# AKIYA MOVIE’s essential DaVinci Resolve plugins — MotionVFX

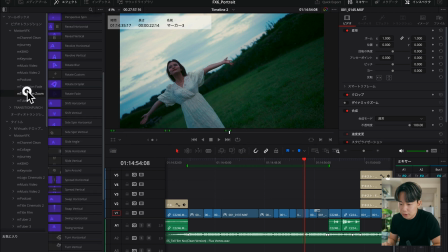[4:08]
はいこれはねもう完全にトランジションの中のMトランジションズームもうほぼトランジションですねこれはこんな感じでズームトランジションあるいはスピンとかいろんなトランジションのバリエーションがたくさんあるんですねこんな感じで上下に入れたりとかバウンスさせるとか
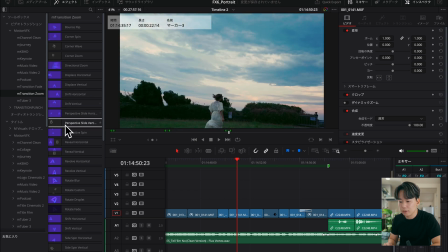[4:25]
コーナースピンいろんなトランジションのものがあるんですね僕が好きなのはこういったトランジションになるんですけど
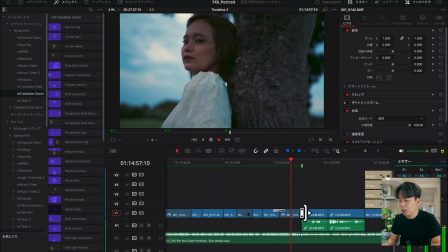[4:32]
ワープしてるかのようなトランジションやっぱり引きから寄りに入っていくときとかに
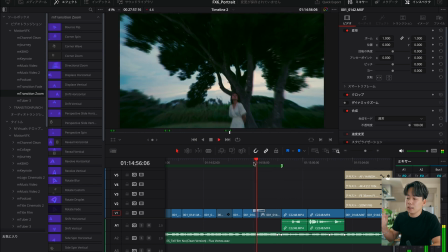[4:37]
こういったものを使うとかなり緩急が生まれるというか
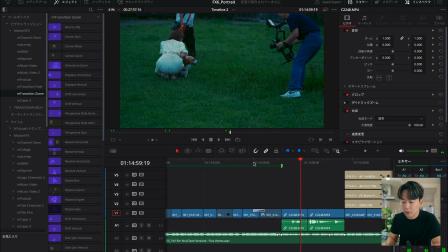[4:42]
ズームインさせることによって寄ったものがねやっぱこう注目ポイントが上がるというか
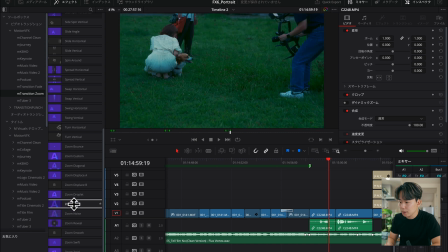[4:46]
そういう風なものがあるかなと思いますなんかこういうのもいいと思うんですよね
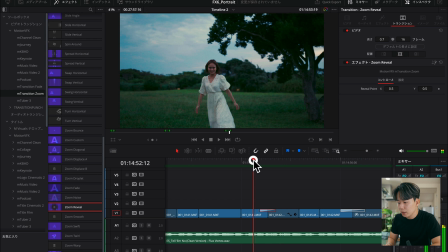[4:50]
ちょっとねあのクール系のこんな感じはい完全にこう分かれるっていうよりも
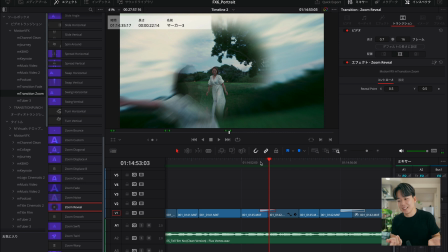[4:56]
フェードインアウトのズームみたいなこういうのってなかなかなくないですかこういうのもね一発でできちゃうっていうのが
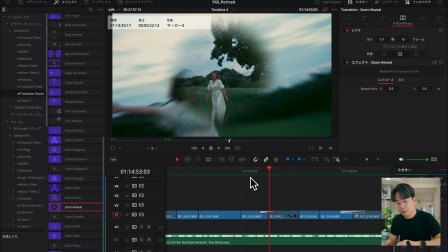[5:03]
もうモーションブレイクさんエグいってことですねっていうのがMトランジションズームになっております続いてがMタイトルフィルムというものを紹介していきたいなと思います
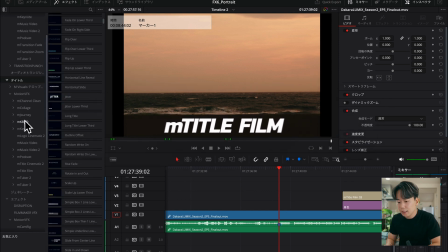[5:11]
これはどこにあるかというとタイトルの中ですねタイトルのMタイトルフィルムここです
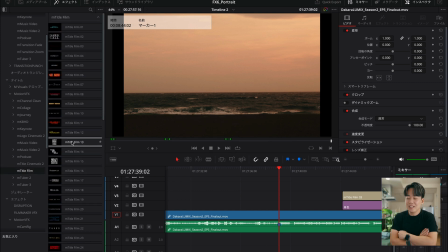[5:16]
これがねマジでハリウッドもうほんまにハイクオリティです
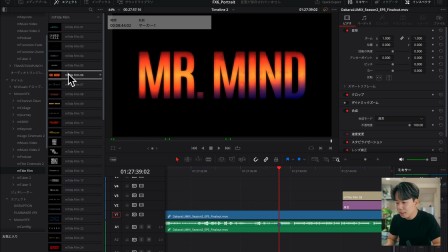[5:20]
これはどういったものかというとこんな感じで映画の予告編とかに使えるようなタイトルを
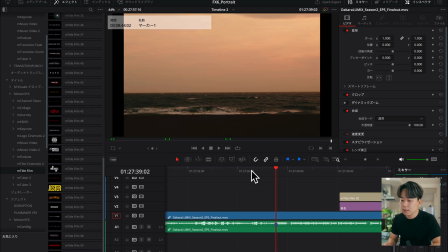[5:26]
序盤とか中盤とか終盤どこでも使えるんですけど僕はこんな感じで使ってみようと思いますこれねちょっと僕が作ったドキュメンタリーなんですけど
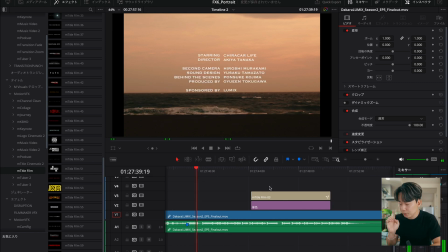[5:34]
僕はクレジット表記をこういう風に出していましたこれもいいと思うんですよただ例えばもうこのね暗転させてあげてここにいろんなものを入れていくっていうのもいいと思うんですね
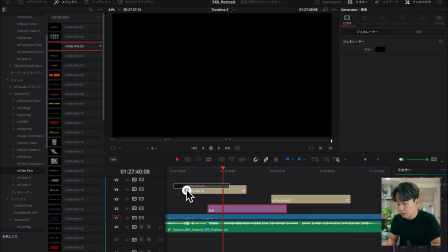[5:44]
僕がこれがいいなと思ったらこれとかですねこれねネットフォリックスみたいでめっちゃかっこいいんですよこんな感じめっちゃかっこよくない普通に5回目がだからルミックス
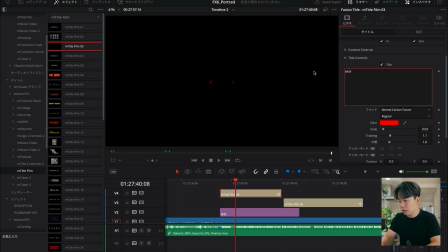[6:00]
やばないですかはいでこの中のこの例えばアキアシネマとか多分これ文字多い方がね色々とできると思うんですよねこんな感じにするとめちゃくちゃかっこいいっていう感じになるわけですよ特にこれとかかなハリウッドとかマーベルみたいな
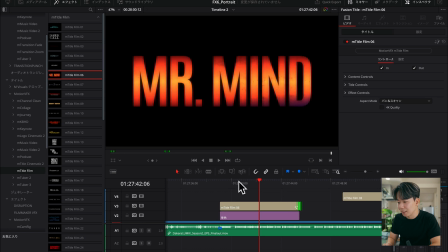[6:19]
作品のようなものが作れる
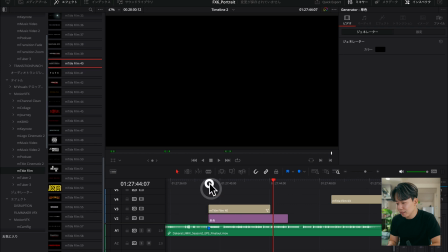[6:23]
こういうのもハリーポッター的な感じのものがありますね
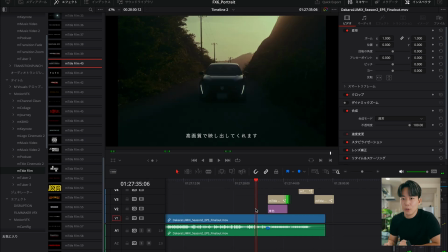[6:30]
ぜひこれもMタイトルフィルムもチェックしていただければいいかなという風に思います
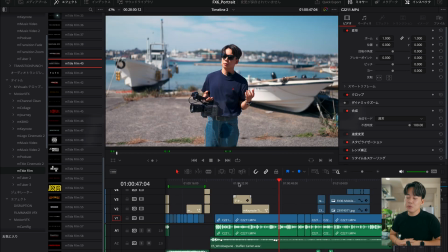[6:35]
というわけで最後お待たせいたしましたMTuber3というものになっているんですけれどもそれはタイトルとか結構いろいろとあるんですねまず定番タイトルのものから見ていきたいんですけど
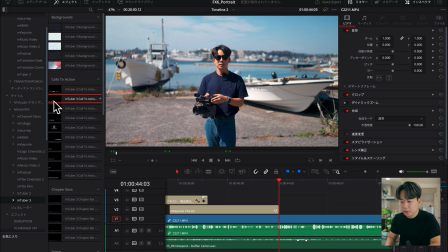[6:47]
これはほんまにYouTuber向けのものになっていて例えばこんな感じでサブスクライブしてねみたいなものをここにすぐに出すことができますあるいは自分のソーシャルメディアとかね
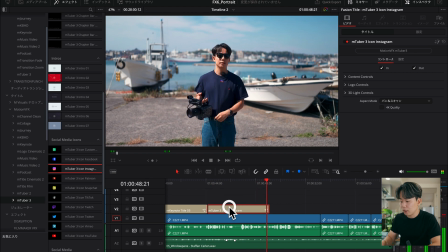[6:59]
こんな感じのInstagramこれですよみたいなここに例えばテキストをつけてあげるとかそういったこともできますとこれとかも自己紹介パートとかで
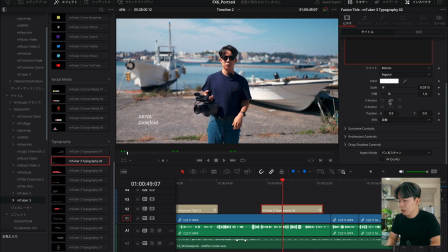[7:07]
例えばここにねアキアって書いてこの下ですねこっちに名前だと思うけど例えばディレクターみたいなしておくと僕が今自己紹介中ですよみたいなその詳細情報を入れてるみたいな形にすぐにできたりしますと
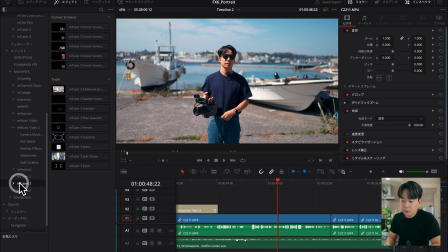[7:24]
MTuber3意外とねエフェクトとか割と面白いのがありまして
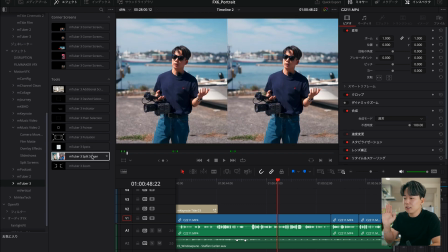[7:30]
こんな感じでスプリットスクリーン分割させて表示させたりとか
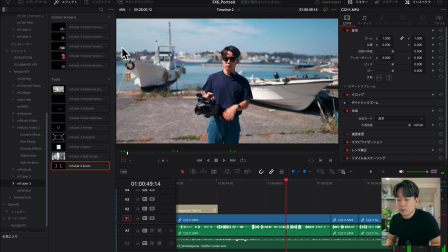[7:33]
これを入れることによってズームさせることができる顔の拡大ができたりとか このクリップが2つあったとしてこんな感じでピクチャーインピクチャーちょっと違うクリップだったとした時にこんな感じでこっちに表示させることができると はいでなんか youtube のアイコン入ってるしみたいなすごいおしゃれにできますよね で一応ねドロップシャドウが入ってるんですよねこれ
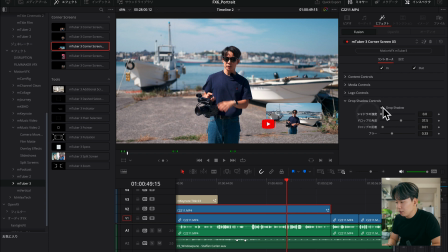[7:53]
ドロップシャドウがあることによってなんかチャッチくないいわゆる普通にピクチャーインピクチャー するとこんな感じなんですけどドロップシャドウがあるとやっぱちょっと浮き出てる感じがすると思うんですねこんな感じで距離とかもできるしみたいなブラーとかもできるしみたいなっていうことができるので僕はこのピクチャーヒンピクチャー結構いいなと思ってます
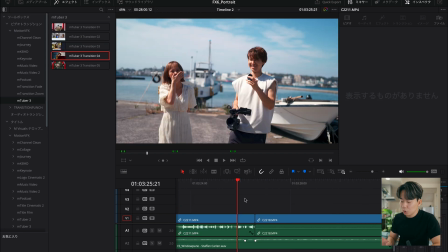[8:12]
たまに使ったりしてますねそして芯の切り替えの時ですね